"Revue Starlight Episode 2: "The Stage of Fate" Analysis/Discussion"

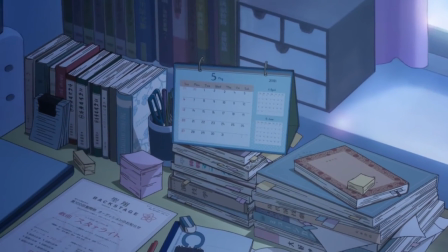(0:00)
Hello everyone, NoahNovels here, and welcome back to my Rayview Starlight episode discussion and analysis video series.
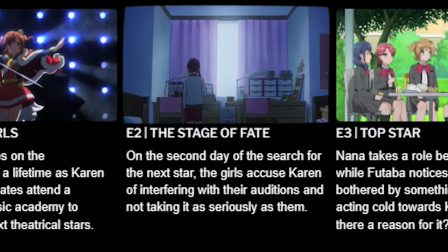(0:06)
Today we will be going over episode 2 of the anime titled The Stage of Fate. With that being said, let's hop into the discussion of the episode.
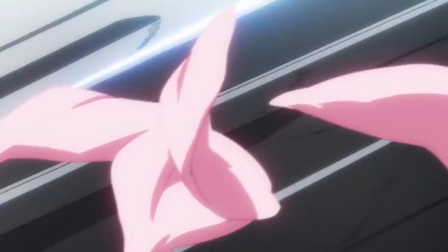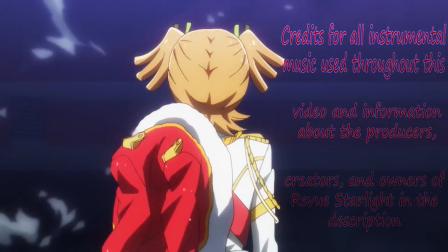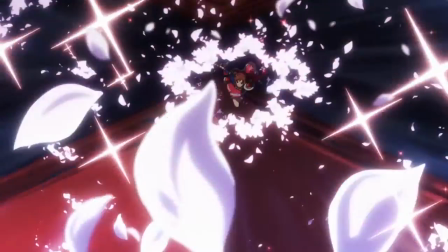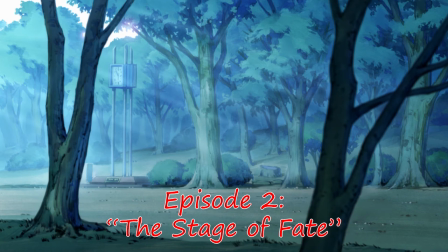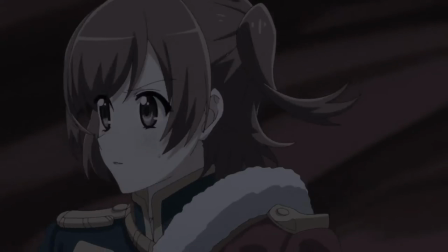(0:49)
So the episode starts off with us seeing the day after the Rayview of Passion, showing us the aftermath of Karen's unexpected entering of the Rayview battles.
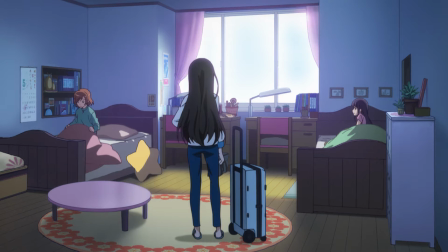(0:56)
One particular thing being Hikari deciding that she does want to live in Karen in Mahiru's room after declining Karen's offer to do so in the first episode.
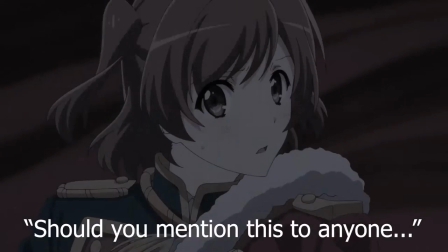(1:04)
One thing I love is how the penalty of talking about the Rayview auditions outside of the Underground is getting fined, apparently.
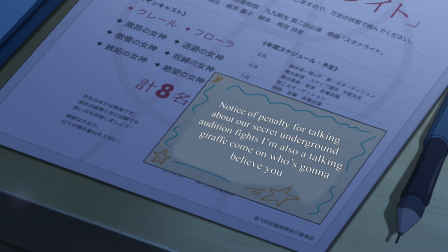(1:09)
I would love to see that fine come in the mail, and I wonder what the hell it would say.
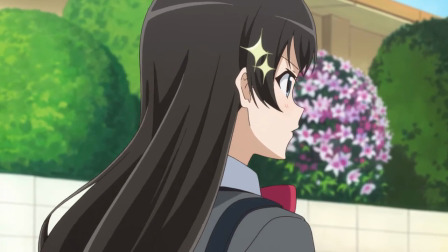(1:13)
Anyways, after the opening plays, we see Karen desperately try to get information out of Hikari and Juna concerning the Rayviews,
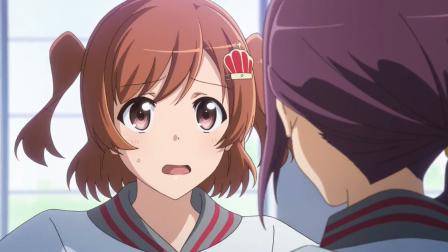(1:19)
but both seem pretty adamant about sticking to the rule of not talking about them outside of the Underground for the time being.
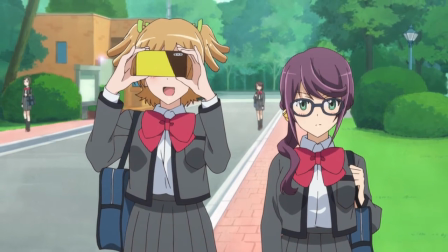(1:24)
We get some fun interactions between some of the characters arriving at Saisho around the same time as Karen, Hikari, and Mihiru, including Karen just almost being run over,
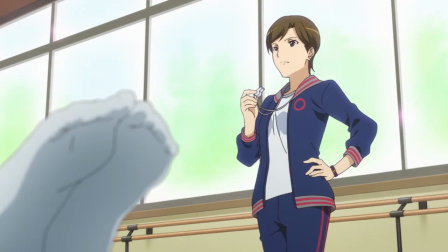(1:32)
and then we get a little mini montage of some of the training and exercises that the main cast has to do at SciShow.
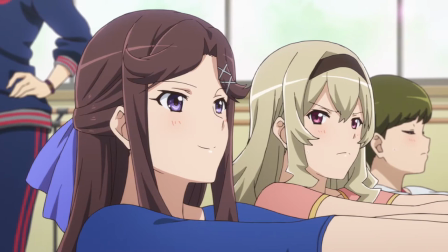(1:38)
This short sequence has some really cool character building details that aren't really thrown in your face,
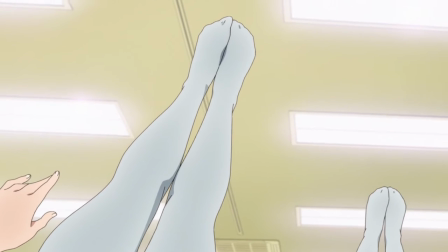(1:42)
but are there to further develop these characters and helping viewers understand where they are emotionally or psychologically speaking at the time of this story.
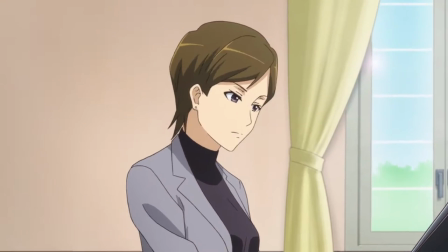(1:50)
And I appreciate that sort of thing. Here are the two that stood out most to me.
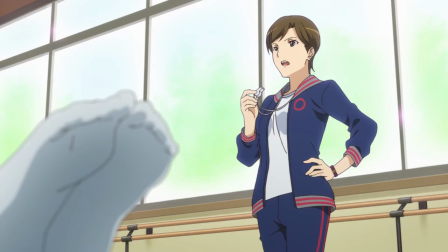(1:53)
First off, during the yoga stretching exercise, I want to say it's called a boat pose in real life, but I'm not sure because I'm not really that into yoga.
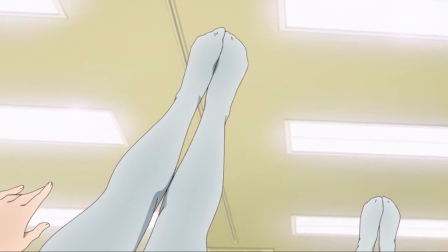(2:00)
We see Karen giving it her all and really struggling to maintain her form,
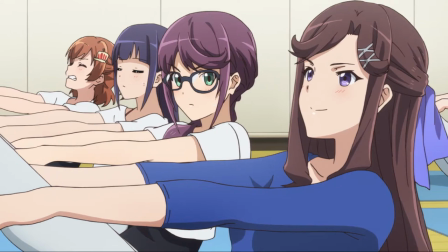(2:03)
especially compared to everyone else we can see in the room during this scene who seem to be handling the exercise with relative ease and grace.
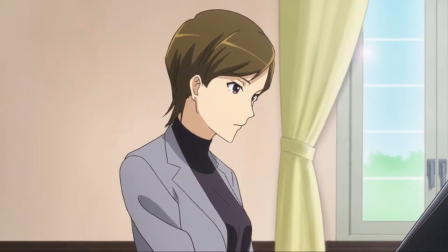(2:10)
I think this is a great way of quickly showing that Karen is now putting her all into these exercises, so she can become a star of equal talent as her classmates,
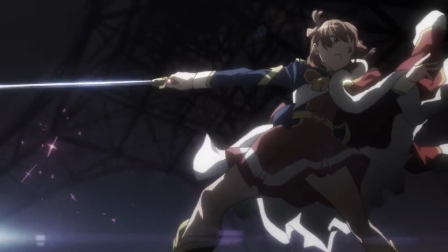(2:17)
worthy of performing together on the stage with Hikari thanks to her newfound determination that we saw at the end of the first
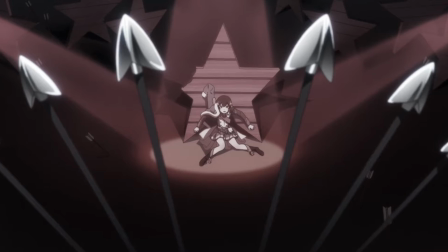(2:22)
episode. But Revu Starlight, for as wild as the premise, and the Rayview battles, and the talking giraffe may seem, is a very realistic show.
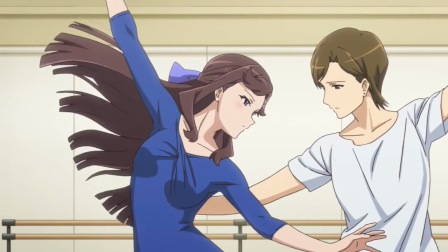(2:30)
Karen's been coasting by for who knows how long, whereas the rest of the main cast have been giving it their all to foster their theatrical talents and abilities as far as we know.
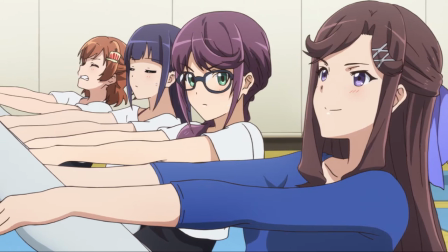(2:37)
So she's not going to be able to perform at their level when it comes to practicing or exercising, because she has a gap made by a long stretch of time to overcome first.
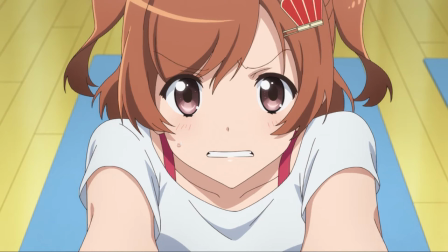(2:45)
So this brief glimpse of her struggling with this stretching exercise,
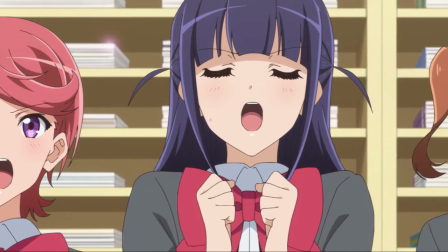(2:48)
and also her struggling during singing practice which we see right after, shows both that she is now trying her hardest to catch up with everyone else,
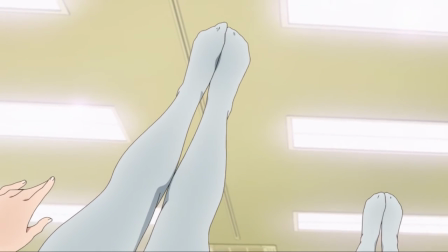(2:55)
showcasing that classic Karen determination that we'll see more of throughout the series, but also that she has quite a ways to go,
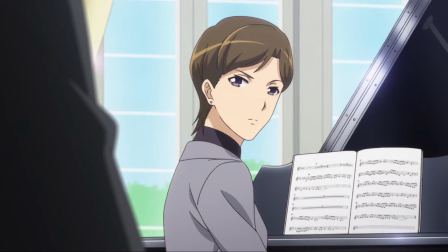(3:01)
and she's not getting any main character special treatment that'll make her just as talented as everyone else right away.
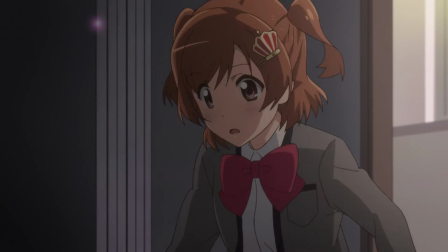(3:06)
And this goes a long way because when Karen does win or succeed during the story, it feels much more earned.
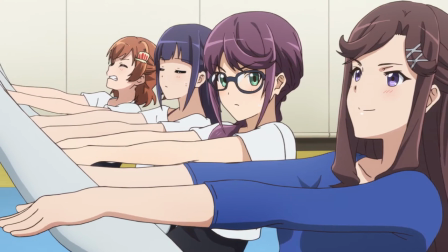(3:12)
The next thing to notice is Juna very aggressively glaring at what seems to be Maya.
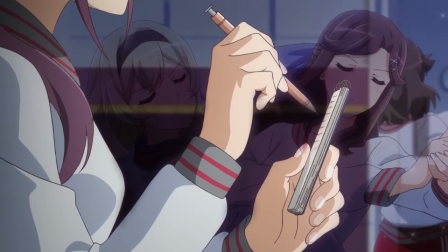(3:16)
It's brief, but considering what we'll soon learn in regards to how Juna views Maya, and Claudine for that matter,
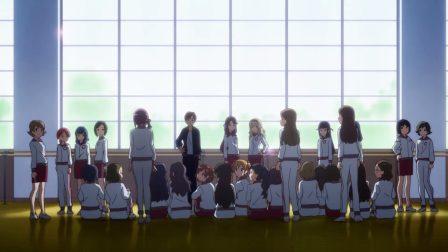(3:21)
it's a nice little way to start building up that element of Juna's character for this episode.
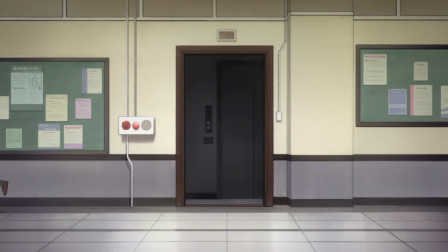(3:26)
Next up we see Karen searching for Hikari during lunchtime, but Hikari uses her expert stealth abilities to evade her and asks the giraffe to drop Karen from the auditions.
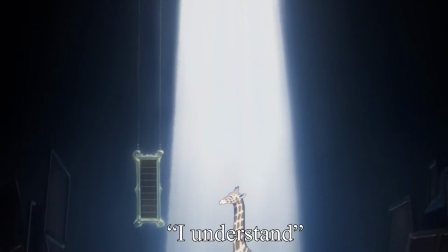(3:33)
The giraffe doesn't outright say no, but it seems pretty clear he has no intention of banning Karen from the Revu auditions.
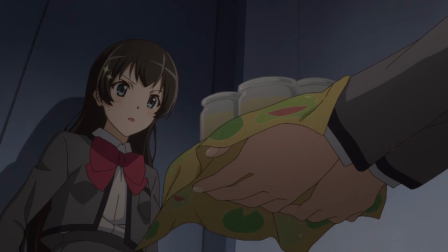(3:40)
After we see Hikari be approached by Nana and offered some delicious banana pudding to which Hikari foolishly declines, she will burn for that.
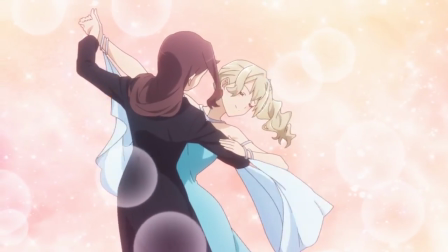(3:47)
We are treated to a dazzling and impressive dance practice session between Maya and Claudine that has the entire class, or at least everyone in the room at the time, in awe of the pair's talent.
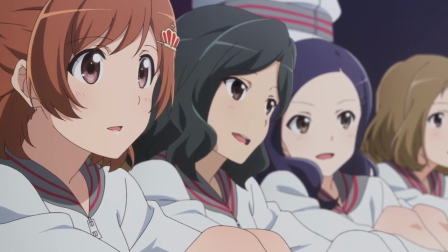(3:56)
Thanks to Karen giving us a little backstory on the two of them, and the previously mentioned awe of the classmates, viewers are shown that Maya and Claudine are definitely the top stars of the class.